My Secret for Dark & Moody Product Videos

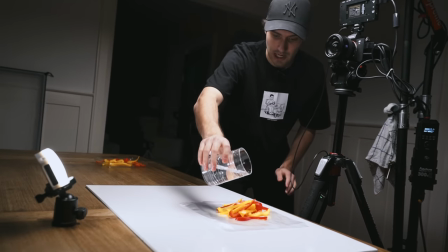0s
I'm going to pour some water on here so that we get some splash action and in three, two, one.
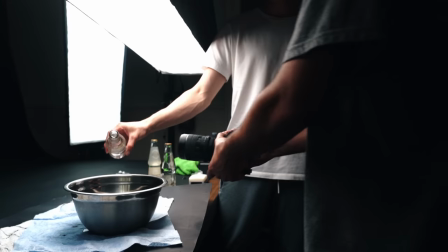5s
All right, welcome back to the channel, everybody. Today, we're going to be talking about black backdrops. This is one of the most common things we see in product or commercial style videos. We have a seamless black infinite behind our subject, and this can actually be one of the more tricky things to light and capture, and I'll explain why.
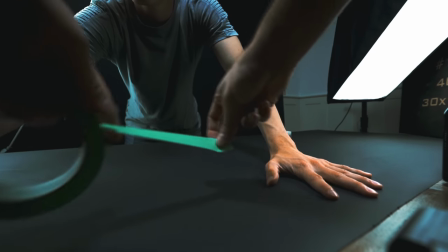22s
Now, filming on a black backdrop can present a few challenges, particularly when you're trying to get that pure infinite black.
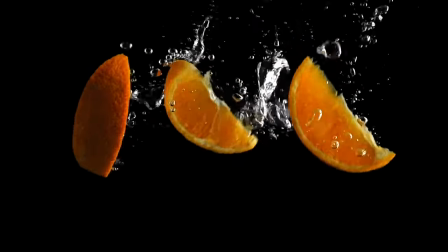28s
How do you avoid getting a ton of noise in the shadows? How do you make sure that your subject is well lit without creating shadows on the background?
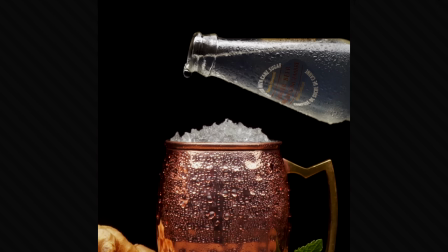36s
And how do you actually make the background darker without drastically affecting the appearance of the subject?
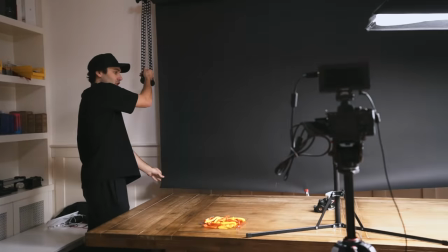41s
So this right here is my black paper backdrop from Savage. The reason I like paper backdrops is because they don't wrinkle too easily. You can reuse them, roll them up. And when you're shooting on a black backdrop like this, there's a few different ways you can light it or manipulate your subject to make it look a certain way. In some instances, you might light it in a certain way where you can actually tell that there is a black backdrop in behind your subject.
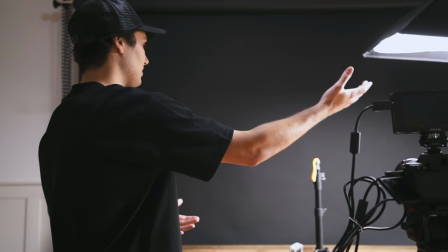64s
For example, if you look at it right now, you can see that our light is actually bouncing off of it. It's not completely black. You can see it. Now, for me, the way I like to shoot a lot of my product videos with a black backdrop is to make the background appear infinite black. Like, it's just a dark abyss, it's completely crushed, and there's nothing going on in behind. There's a whole bunch of advantages to doing things this way. you could hide noise that is in the shadows,
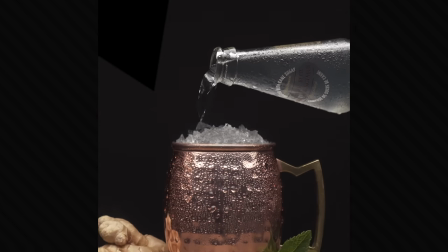86s
you can mask out fishing wires, feather masks, and you wouldn't notice because it's completely black.
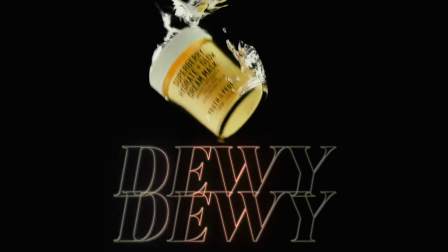91s
If you've seen my videos before, you might know that I do this all the time in my videos like for Sephora or Canada Dry, even Socialite. Having a completely pure infinite black background can be very advantageous and today we're going to show you how I do that.
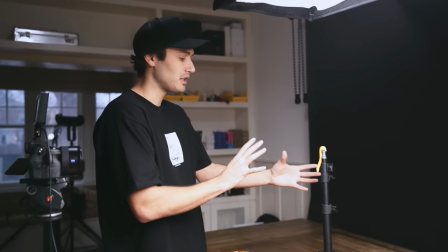104s
So first things first, obviously you need a black background, but the next thing you're going to want to do is separate your subject from the background and that's going to help you get the light off of the background.
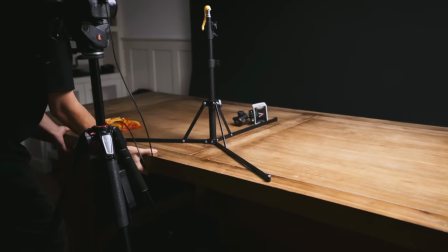113s
So I'm going to take my table here and pull it away closer to my camera and away from the background and this creates some separation.
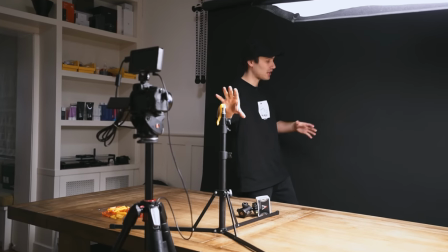121s
I'll roll this down just a bit more. Now having this added separation between your subject and the background not only keeps your light off of the background itself but you
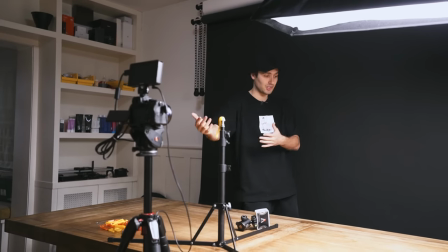129s
also avoid getting reflections of whatever colors your subject is going onto the backdrop or creating any kinds of shadows. Now the next step is you want to control your light and your exposure. So the first thing I'm going to do here is turn off the room light because we don't want it hitting the whole room we just want to have light on the subject and
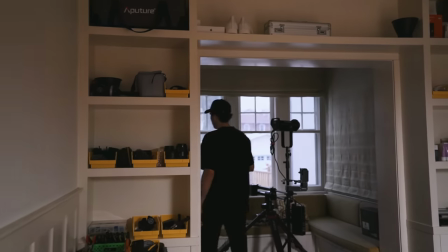144s
nothing else and further to that point i'm going to close up the window here to block the light from outside
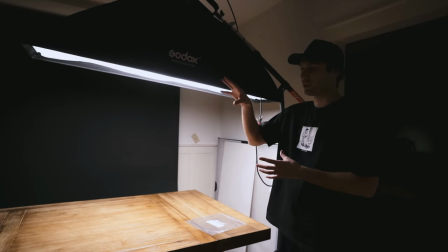150s
coming in so what we want to do now is sort of isolate our key light just on our subject and nothing else so to do that i'm going to bring this around here
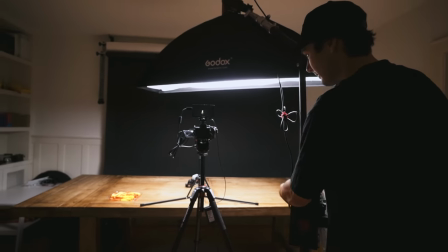159s
and i'm going to place it directly over top now what's great about a top-down lighting setup like this is
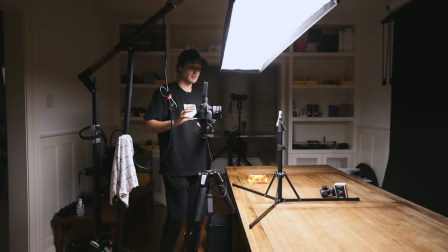164s
that it's going directly downward on your subject and it's not going to be spilling around on the environment, but now we're getting a lot more light up top here compared to what we're getting underneath.
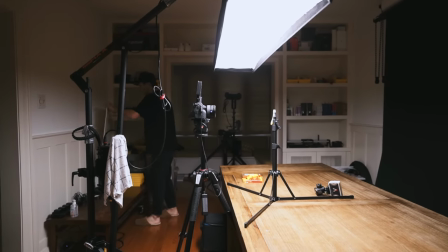173s
So to combat that, I'm going to be using a piece of dry erase foam core.
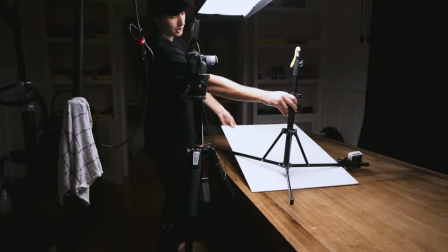177s
It's nice and reflective, and this should just add a little bit of extra light underneath our subject to balance it out.
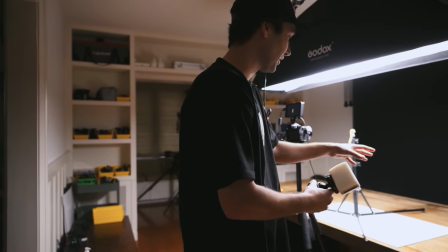183s
We're going to be using this little Aputure MC light and just placing it on the table in behind our subject out of frame.
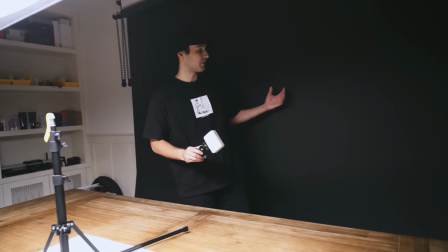188s
Now for this kind of setup with a black backdrop, a backlight is helpful because you're going to be creating that extra separation and outline on your subject so that it doesn't get lost in that black background.
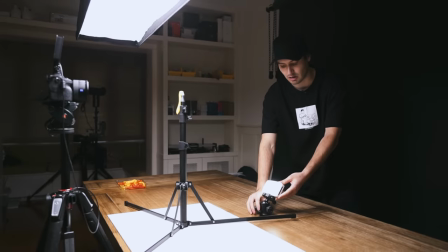199s
So we're going to put this down in behind here on a ball head just angled up at our subject.
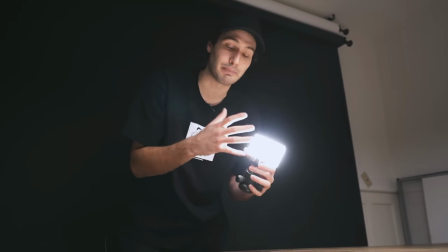203s
Now the advantage of using such a small light as our backlight is that I can place it down here on the table.
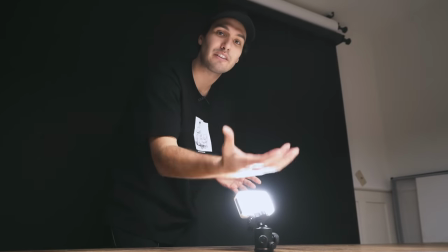209s
Not only does this give it a backlight but it can also kind of light from underneath to help out that bounce a bit more.
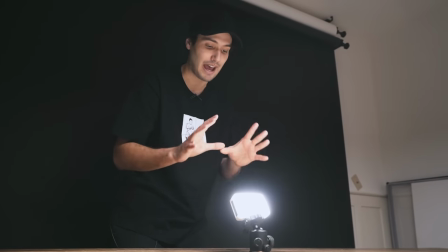215s
Also a light any bigger than this would be quite tough to hide in the frame but having it nice and small like this keeps it below the frame where you don't see it in the shot. So just to reiterate what we've done so far. We've got our backdrop down. We've pulled the table away to create that separation. The backlight adds to that separation to add a bit of kick from behind so that it's outlined and popping off of the background. We've got our top down light here and now we've got a bounce underneath. The next thing we're going to want to do, and this is a very powerful light, this is an Aputure 300D Mark II.
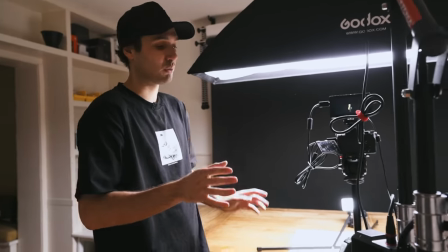242s
We do not need that full 100% power. The goal is to balance the light output coming out of the light with the exposure settings in the camera so that our subject is well lit but the surrounding environment around the subject is nice and dark.
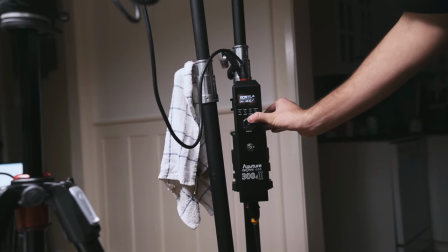256s
So what I'm gonna do here is I'm actually gonna lower the output of my light to 20% and you can see how much darker this makes everything in the room.
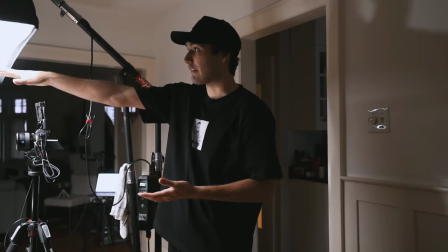264s
So as you can tell the whole room is a lot darker now because we don't have this light just bouncing around all over the place it's a lot
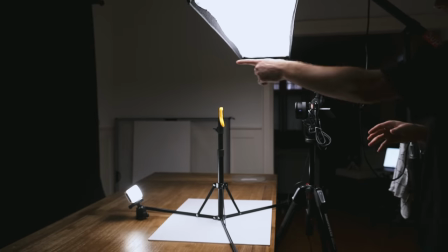270s
less power just on our subject and even our black background is a lot darker which is super important.
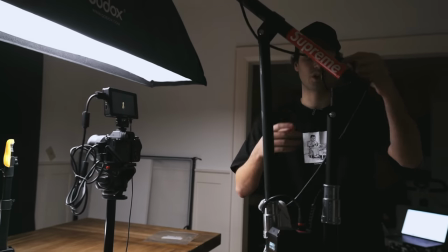275s
So right now I'm switching up my camera settings to S&Q mode I want to get the shot in 240 frames per second so we can slow it down.
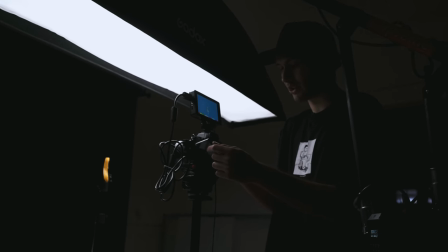282s
So we're going to go with a shutter speed here of one over 500. We've got an aperture of f4 and an ISO of 1600 and
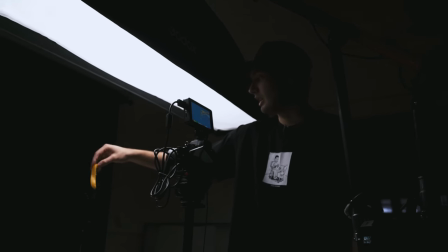290s
this should make our pepper nicely exposed and everything else should be pretty dark. Now the key here when you're adjusting all these little settings for exposure is that you're just exposing for your subject. You definitely want to make sure that you're not overexposing because that is harder to bring back versus if you underexpose a little bit and then you brighten it up in post. Obviously you never want your shot to be overexposed or underexposed, but in this particular case with the look we're going for, you definitely don't want to overexpose.
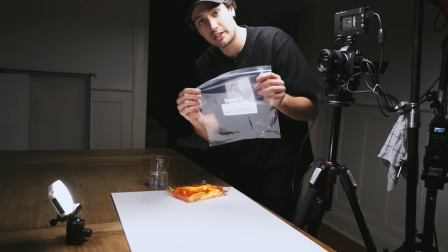317s
I'm going to move our light stand out of the way that was holding up my pepper. This right here, this is a resealable plastic zipper bag or zipper seal.
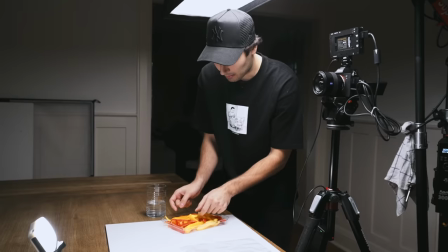325s
Some people call it a Ziploc. Some people call it a sandwich bag or a freezer bag. I'm going to take a bunch of these chopped bell peppers and place them on the bag here.
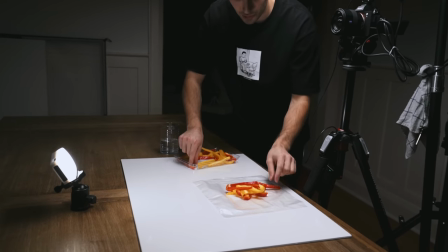332s
And this is a great tip for people who are trying to launch stuff for product videos. Now, a few days ago, I was actually working on a video for a makeup brand where I had to get a shot of a bunch of makeup brushes and makeup dust flying into the air.
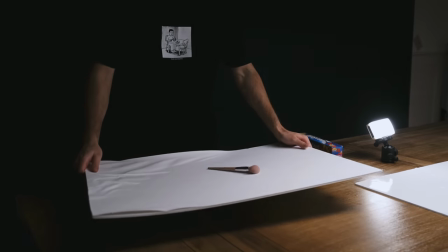345s
And to do that, I was trying to use a piece of foam core like this and throw it all in the air like that.
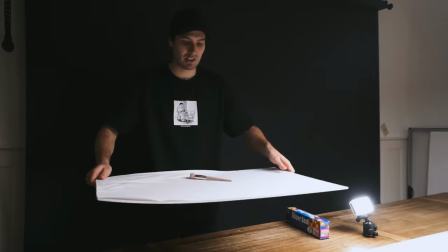349s
The problem was every time I went like this, the foam core was getting in the frame of the shot. The advantage of using a Ziploc bag is that pretty much everyone has these in their house.
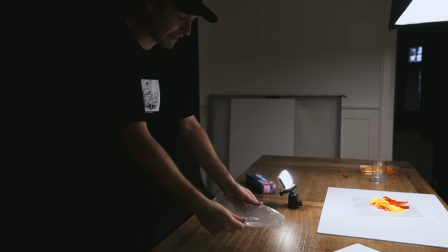360s
Instead of using your arms and momentum to lift it up in the air, you can just hold it in one place,
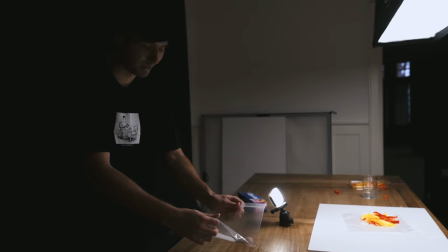366s
pull the sides apart, and it acts like a trampoline, I suppose. So you go like this, and that one went high enough to hit the ceiling.
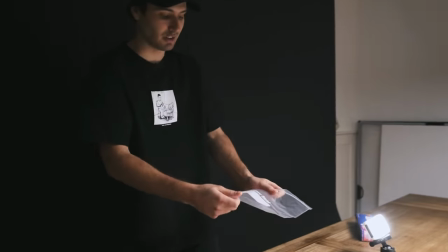374s
So I mean, it's pretty convenient because you don't have to lift it. It doesn't get in the shot. Just maintain your height, go like that.
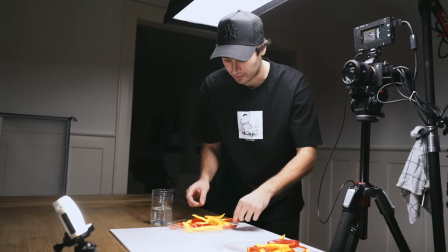380s
If you're ever trying to catapult something in the air, like coffee beans, fruits and veggies, or just any light object, this is super useful.
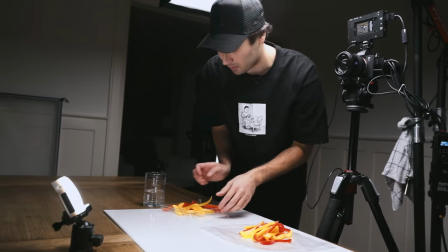387s
All right, so we've got everything on here now. That's quite a bit. Might actually be too much, but we'll see. I'm going to pour some water on here so that we get some splash action.
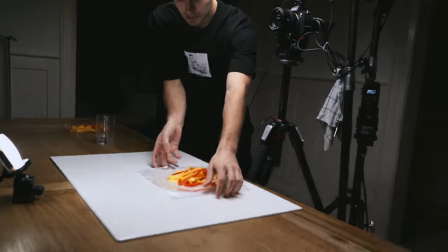397s
Should be pretty good. I'm going to hit record here. And in three, two, one.
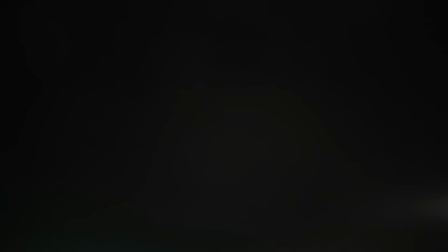408s
I'm soaking wet, but let's see how the shot looks. Three, two, one. Okay, so that was our flying pepper shot right there. We've broken down the lighting scenario and how to film on a black backdrop.
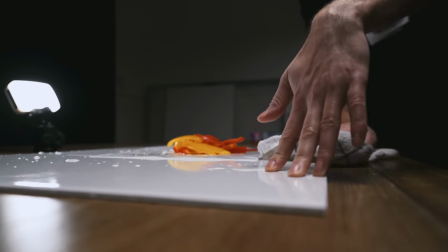420s
Let's now go into Final Cut and I'll show you how to actually edit this to make the background that infinite pure black.
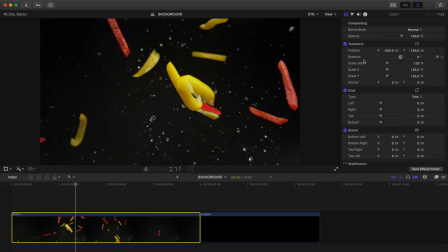425s
All right, so here is our raw shot in Final Cut. The only thing I've done so far is crop in just a little bit to make sure that it is slightly more centered.
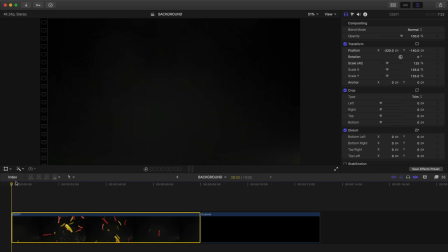433s
We can tell that this shot needs work because if we pull back to the beginning of our clip here before the peppers enter the frame, our black background isn't completely black. And you can easily see this just by looking at it. It's kind of blotchy and some parts are darker than others.
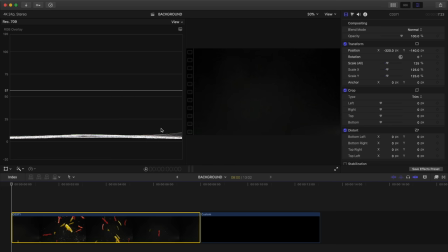447s
But we can also confirm this by opening up our scopes. Here in Final Cut, I click Command 7. And in the waveform scope in the RGB overlay channel, we can actually see how much of the exposure varies in our background. If this frame were completely black, we would have a straight line across zero down here.
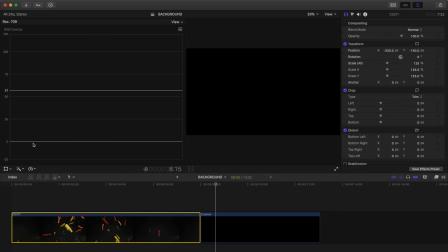464s
And you can see that if we move our playhead over to this black solid, that is the case.
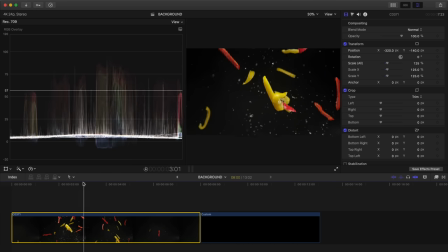468s
Now back to our shot here, I want to make sure that we are looking at a part of it where we can see our subject in the frame so that we know how our adjustments are affecting it. So to make our background completely black while maintaining proper exposure in the subject,
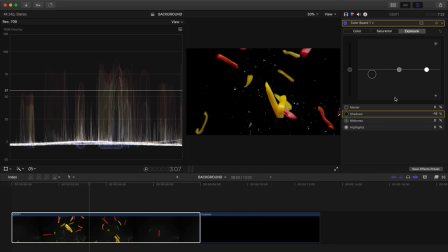481s
I'll start by lowering our shadows or lift until we see that the line here that represents our backdrop starts dipping down below zero.